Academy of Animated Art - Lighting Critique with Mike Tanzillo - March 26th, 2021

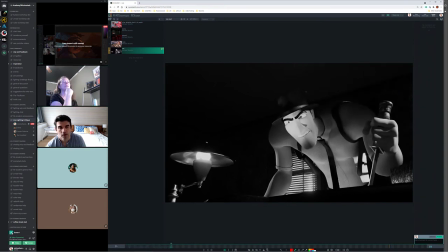that up or there are there are things that we can do um to fix it it was just such a weird thing but i know like the pupil and the iris and the sclera are all separate so it could just be geometry slipping yeah that's what that's what it feels like to me
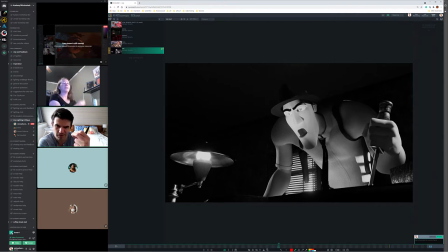like as the jaw drops it stretches the eyeball this way that actually makes it pop out um but i mean and they're like i said if uh uh lots of times when situations like this come up
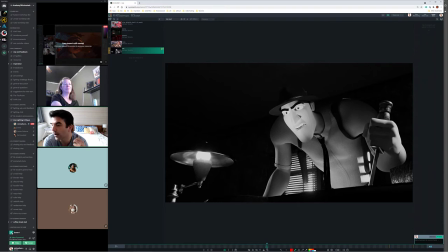and like let's say this was a 120 hour per frame render that that we get and there's just not time to re-render it uh the one thing that you can do is just render um like these whatever
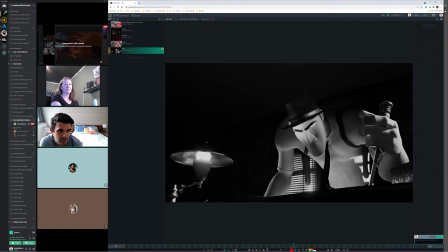these are like these 10 frames like one two three four five six so six frames uh with the eye white just turned off and then and then you just have the eye then you just yeah and then you like literally roto them and pop them back in i mean there because there
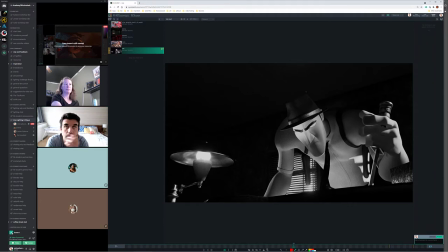are ways around you can you can we do that a lot with um like fur bodies when they penetrate skin and they kind of pop out it's like okay we get we get you know frames um whatever it would be like frame 50 through frames you know 57
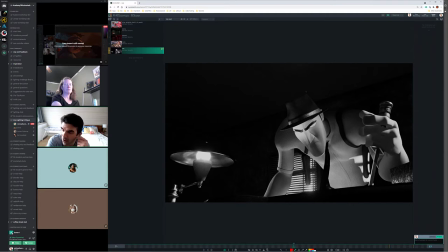without fur and then you turn off the fur you render those and then in those you can like literally paint in uh the the good the good things and like kind of roto them or whatever you need to do cool but yeah no this is looking great all right holly was he holly was here a minute ago i'll do holly's next
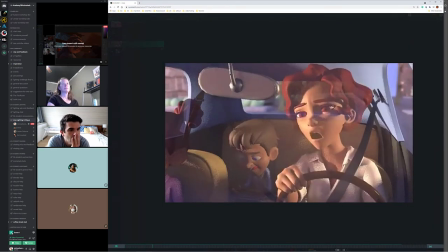she was she stopped in for a second okay so holly okay so this is another car driving scene uh so
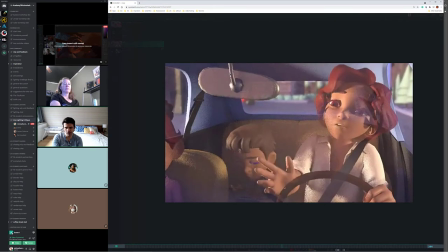we just had um antonio do his we had yang do one a while ago um
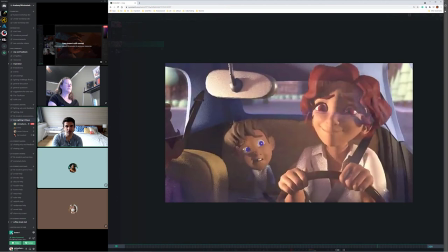and like like i've said before these are really really challenging um so
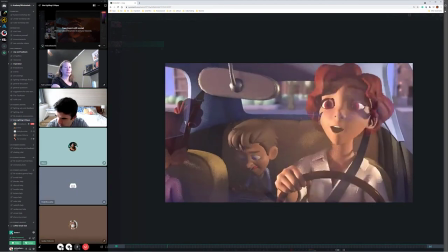uh oh is that holly oh good holly you're back okay holly we were
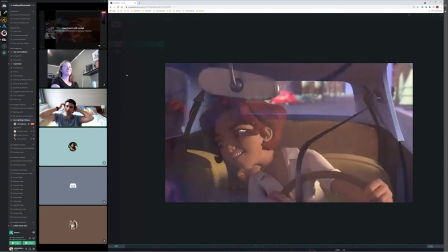just getting started and i was saying that um antonio uh just
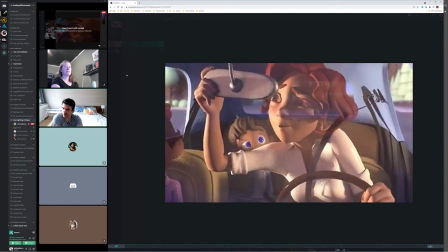did a car an interior car shot similar to this and it would be
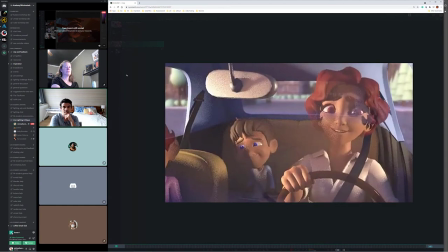something really good to take a look at so the biggest things that
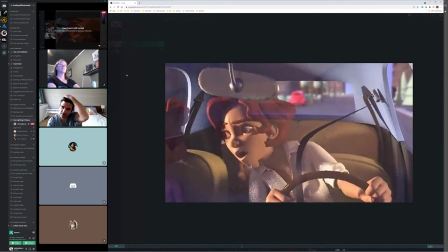I'm seeing is that on a daytime on a sunny day like this where you're inside a car and lights gonna be rattling around and there's lights bouncing
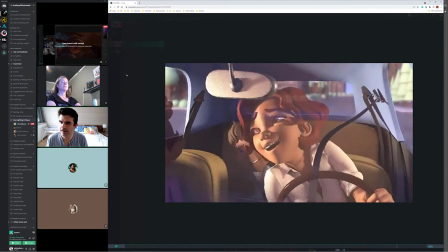off the off the off the buildings and off the street and everything the the shadows are a little bit too heavy um they're little
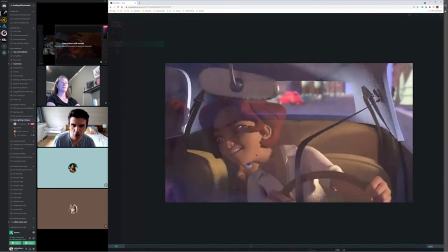like the the little boy in the back or the child in the back here you lose a lot of his expression and use a lot of his uh his
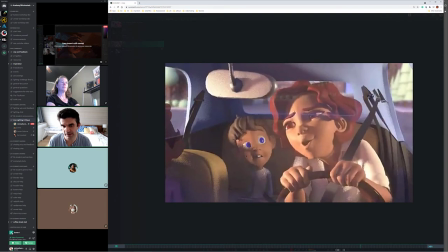performance because um he's in the shadow a lot
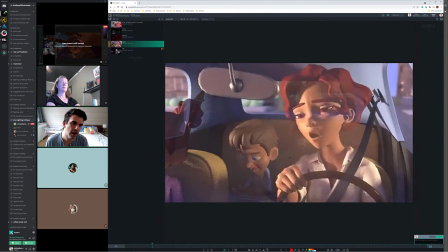so the the the way that i would do this
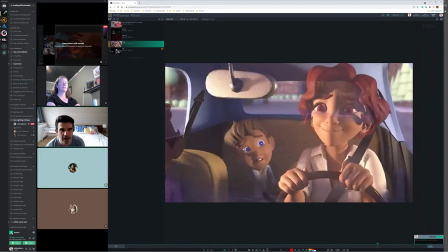is um a couple things number one is i would just for starters i would take the windshield
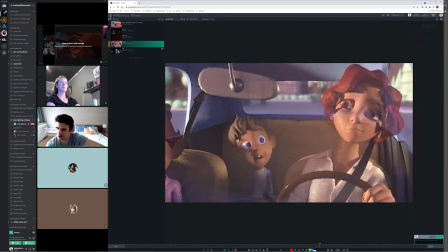off just so we can like because right now there's a little bit of haze from the windshield on it that's kind of messing up our view of it a little bit and what i do is i usually render the windshield separately and then like have separate reflections that just kind of pass in so that's number one pop that off um number two
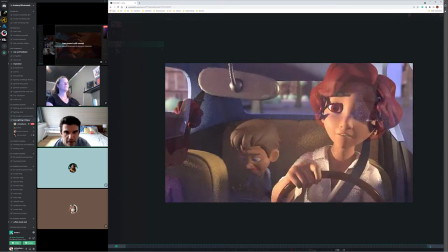is really think about like so we've got the the key light direction coming from the screen left side and you're doing a really good job of
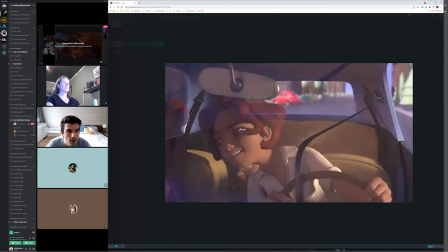getting some pops of shadow in there which work out really well but i really need to feel there's like going to be a stronger
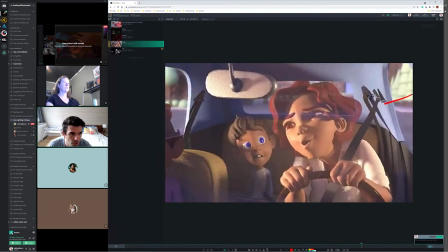Bounce light that's coming in From both this side And then inside the car as well So like on a daytime thing You'd never see a character quite get this dark On the fill side So I think that
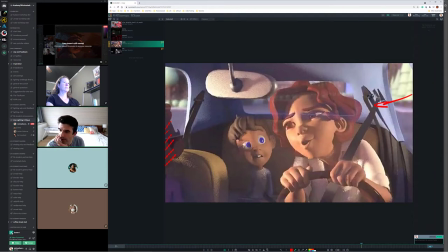Let's see I would say Take a look at Take a look at Antonio's
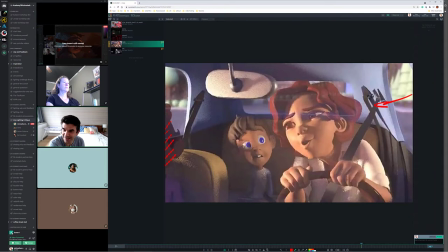You can look at the I did a lot of shots like this For a Spies in Disguise Audi commercial you can look for that on Google but I would say find some reference because there's tons and tons and tons of car commercials with people driving a car lots of like Matthew McConaughey driving
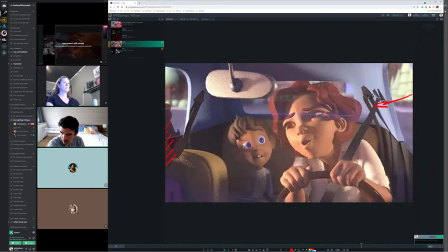in a Chrysler kind of commercials and I would say take a look at those and see how the character lighting is looking there what you're going to find is like again much more fill light more light passing by reflections on the periphery of the windshield kind of going past which we can control
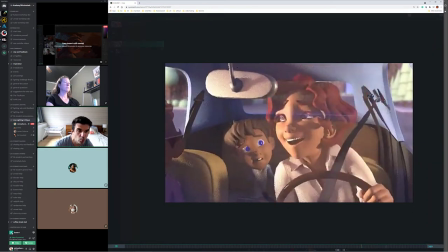separately and then I think you also have a really great opportunity here with this shot because she does this thing where
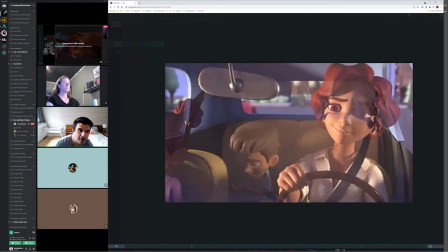she looks in the rear view mirror that I think that her eyes could actually get brighter as she pops up along that way too.
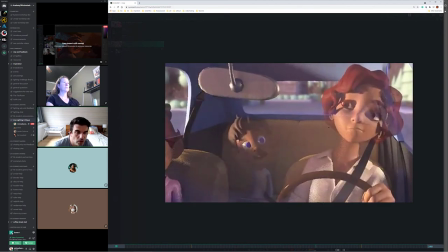And then you really want to watch out for
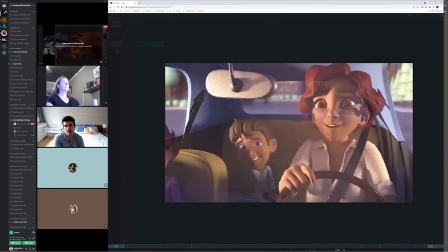like this hard shadow on her face because it's like especially right here at the beginning,
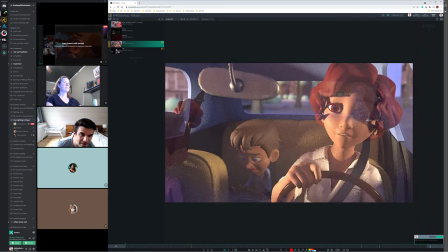it almost functions like a, like it feels like a sharp object close to her eye and it makes me uncomfortable.
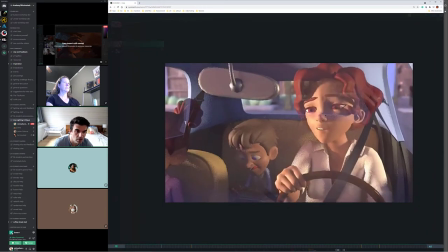So you want to soften that a little bit. um a little bit as well so so it's it's like you've got a lot of really good elements going on like
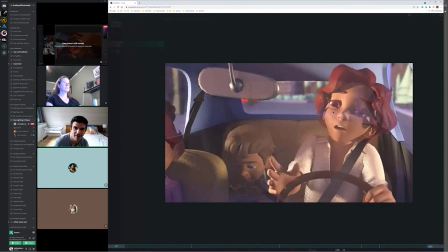i feel the motion of things you've got uh oh and then this car animating in the background
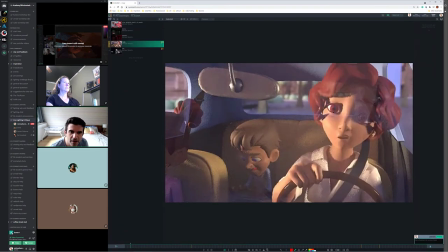one thing it kind of cuts through the rearview mirror
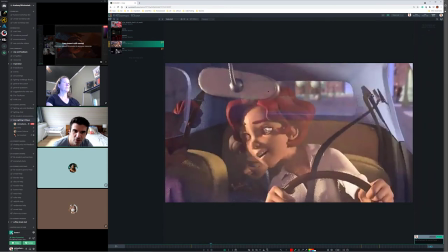like and her so you can see it's they can still kind of see the car there so i'm not quite sure what's going on there um
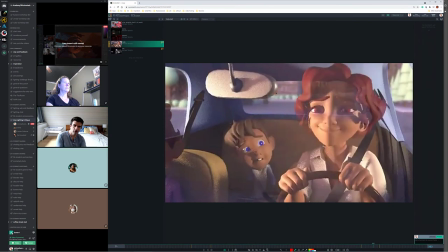But yeah, this is a good first iteration, but yeah, let's take a look at some reference, add in some reflections, or I'm sorry, add in some fill values, and really try and get this character to read up a little bit more back here,
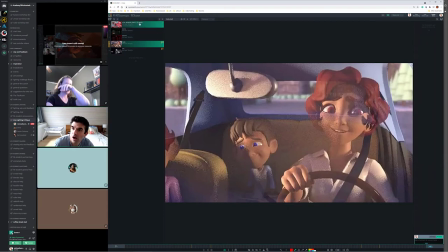so good job there. All right, last on the animation front, we have Aaron.
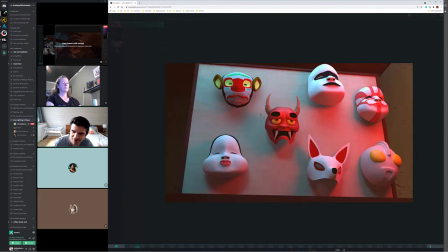So this is making me giggle all morning.
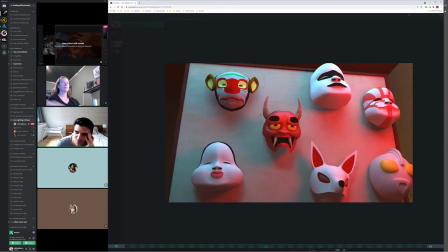It's just so ridiculous. it's just uh this big clown face thing that just pops in very close to camera um
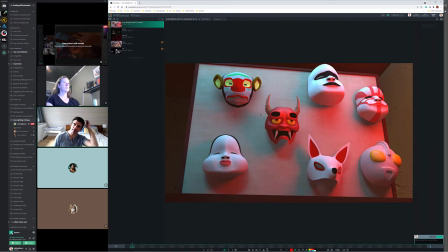and uh so my first thing is like taking a look at these um at these masks uh the the there's two lights on them there's kind of a cyan light and a red light uh what i usually say in situations like this is i would favor one over the other making one more of like the stronger key
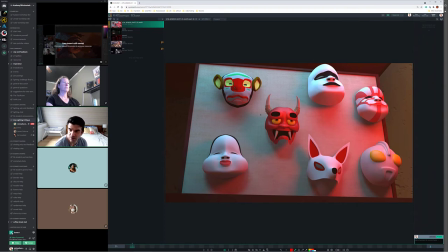and and the other one more of the fill light and the reason why i say that is because they're just like they're just too balanced right now in value and it's kind of creating a flattening of the image a little bit. I'm fine with the double shadow because this is like an interior space.
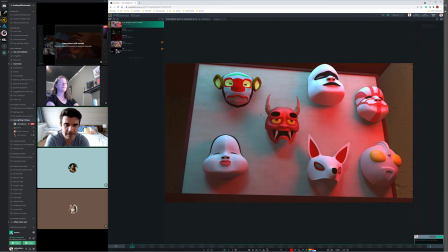It's like imagine gallery lights, overhead lights hanging you know shining down and it would kind of create that double shadow anyway so I don't think that's a problem for this type of scene but I do really really want to play up one over the other to allow some just like you know some of this stuff to go into some darkness
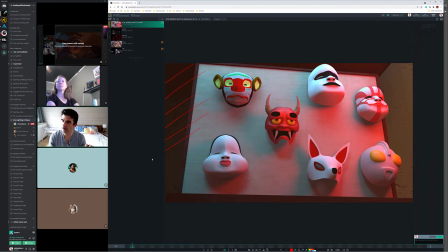and really play that up and it's also like it's a little devoid of of mood at this point i mean because like i'm not quite sure is this it's not like quite scary enough it's not like it's not scary it's not really happy it's just
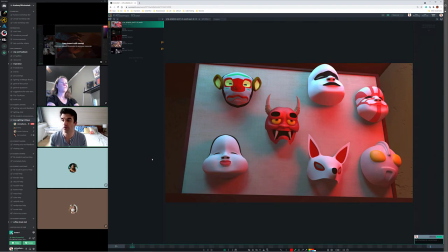kind of in the middle so i would say to really play up the the mood and the motion a little bit more on this and then for this guy we'll talk about
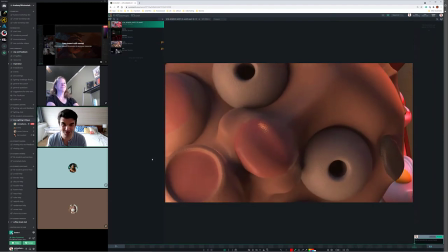this in the still it's it's hard to say like because when something is this close to camera um and again like
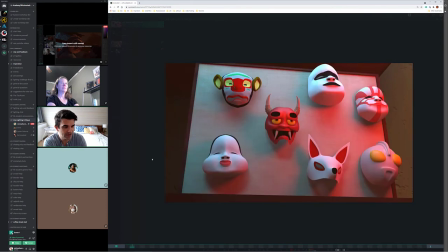this is a short shot this is a you know second or two second shot and this character only pops in for the last half a second of it ish you know the last
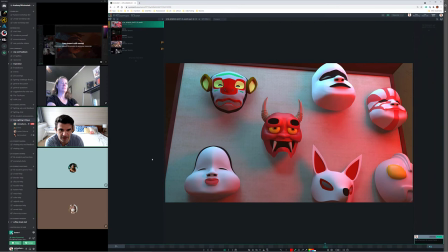from frame 45 to frame 60 so last half second and if you add motion blur like these will kind of
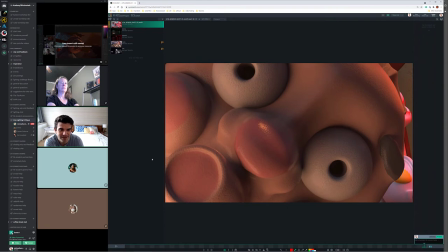be blurred out at the beginning so you're really only going to see them for about five or six frames so you have to think about like what you want about the character to read I think that just having like one one light on a one light on the character would suffice I would kind of take this one down a little bit.
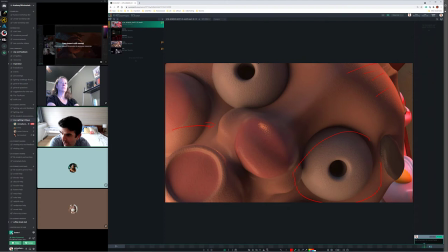And then if you want to read the eyes, I would just pop those out a little bit more so the eyes are a little more visible.
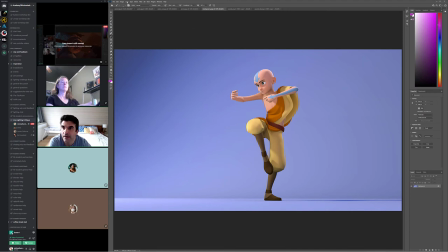Let's hop over and do the stills so you can kind of see from that standpoint.
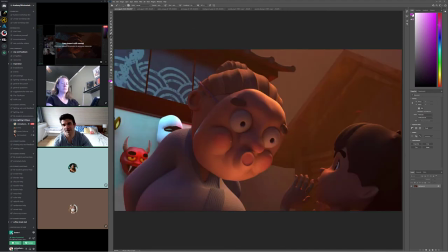Okay, so we've got that something in. And so again, like I like, so we've got character shaping here kind of coming up from the bottom.